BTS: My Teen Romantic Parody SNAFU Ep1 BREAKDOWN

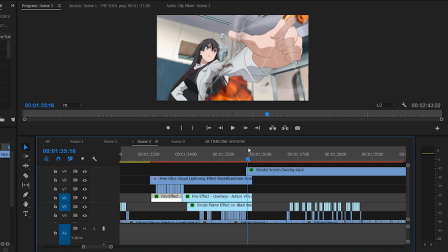So I asked Ethan if we could get an extra line of the yoga club instructor,
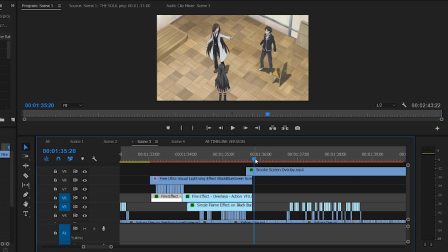and that's how we established that they were over there in the next room, and fill this shot with smoke.
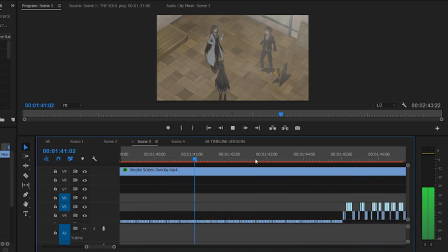I was super happy about the feedback from that shot, so thank you, and yay there!
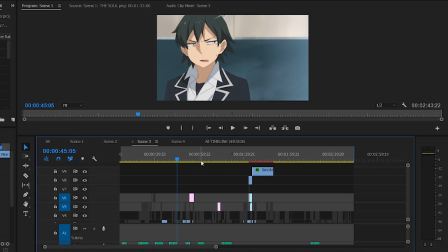Then we have more custom lip flaps again, right here on Hachimon, next here on Shizuka, and some more over here on Hachimon again.
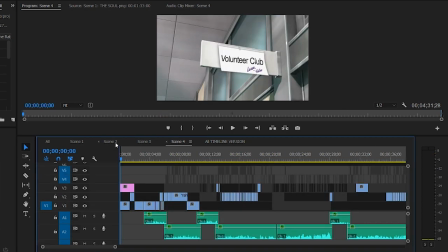And finally, for scene 4, we open up on the same kind of shot as scene 2, but now some time has passed and the Get Out sign has been taped over with the Volunteer Club sign. I made a last-second addition to this,
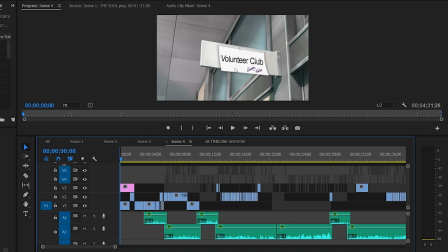adding the leave signed by Yukino at the bottom because of a line later in the scene where Hachimon says that the sign outside isn't very welcoming. With the get out sign taped over, that didn't make much sense to me because a regular volunteer club sign is perfectly fine,
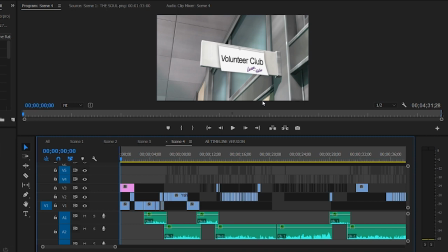but the leave at the bottom added that touch of unwelcoming that it needed. The next shot that needed some attention were some moving flips on Yukino,
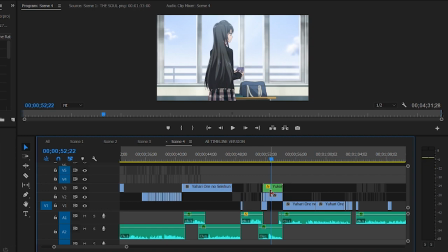and thank you so much, SNAFU, for having easy animation to work with for that.
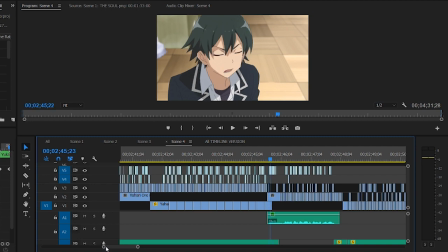Next, we have Hachimon speaking here. He doesn't originally speak when he's looking to his left towards the girls, so what I had to do was take his flaps from his right side of his mouth, mirror flip them so I could have him speaking when he was facing the other way,
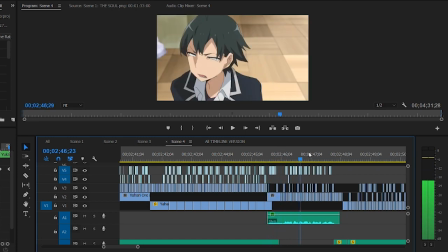and that way I could have him talking all through the animation for a more dynamic shot. So in this shot, his eyes are kind of wonky here.
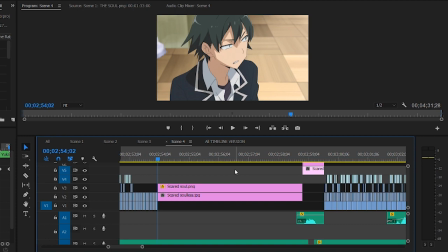It's weird. The reason for that, well, I can't entirely say. I took the original shot of Hachimon from the show, and this is what his eyes were like, but I wanted to add motion to them. So I put it into Photoshop and traced over his eyes as accurately as possible,
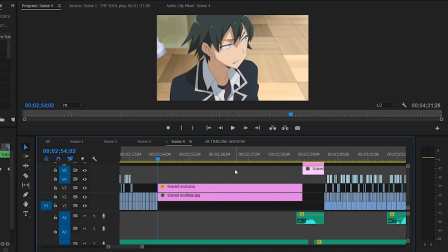because I wanted it to be that if you put a side-by-side with the new shot in original, that you couldn't tell the difference. However, that meant keeping his wonky eyes. This is where he gets scared, so his eyes shrink in terror.
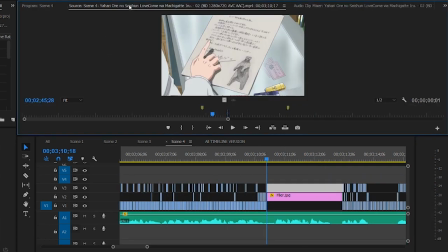Then we have this shot of the flyer here, which was originally this shot of Hachimon's homework that Shizuka was displeased with.
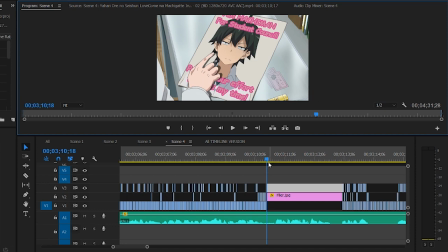I threw it into Photoshop and designed his student council flyer. Then I added some motion to the shot to make it not just look like a simple still image.
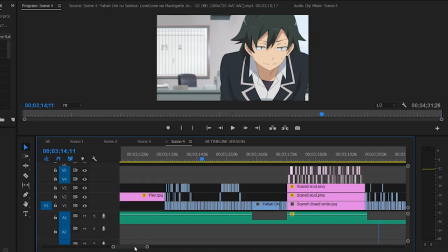The next shot is actually a reaction shot after Hachimon got punched in the stomach, but he looks smug enough like he was leaning over to get into her face without context,
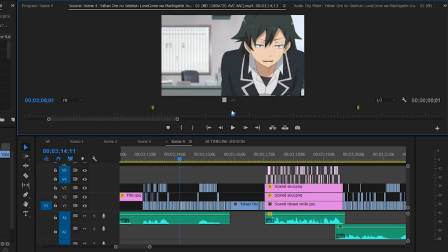so I decided to use this shot for him when he's rubbing in his student council plan.
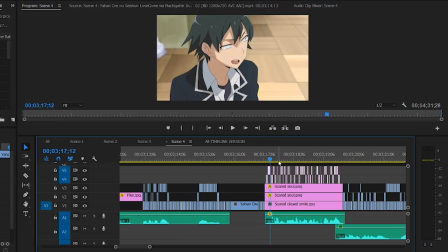Then back to present time, I finished things off with this shot by adding new custom lip flaps to add to his terrified expression, trying to make him smile and appear friendly out of pure fear. You may have noticed how many reused shots there were in this fourth scene.
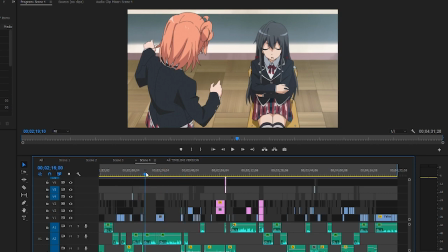That's because this scene is about 30 to 45 seconds long in the original show and had to be extended to 2 to 3 minutes in the abridged.
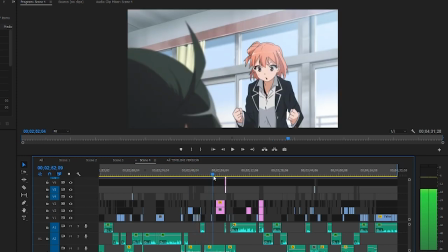Unfortunately, they don't really go back to this room with this same setup wearing these same clothes for the rest of the series,
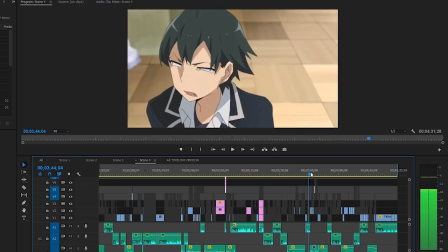so I couldn't even pull from later episodes.
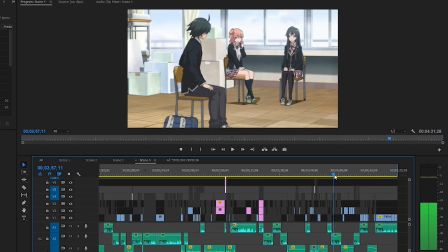So I tried to use the many animations that Yui had in as many different ways as I possibly could to try and create new reactions.
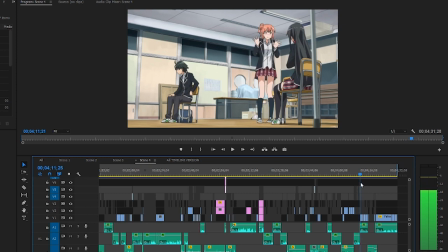And yeah, that would be that for episode 1, and thus this breakdown. Thank you guys so much for the wonderful support that we've gotten so far on episode 1.
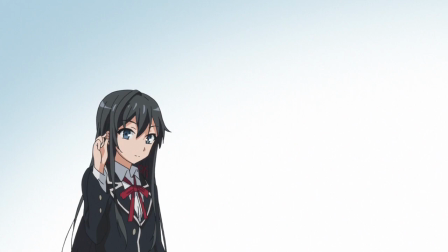It really was such a treat to work on. I'm super excited to continue working on this series.
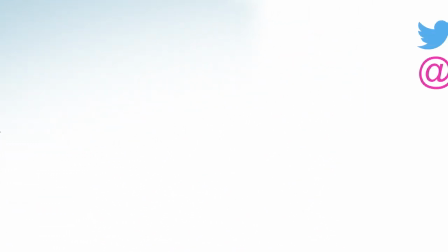Hopefully we'll have some new news for you guys soon, so follow us on Twitter,
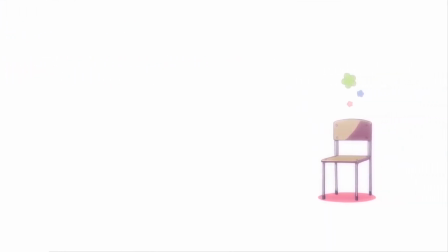like us, subscribe to us, do whatever the heck you want to do, or don't, because live your life, kids. Thank you guys very much for hanging out, and we will see you next time.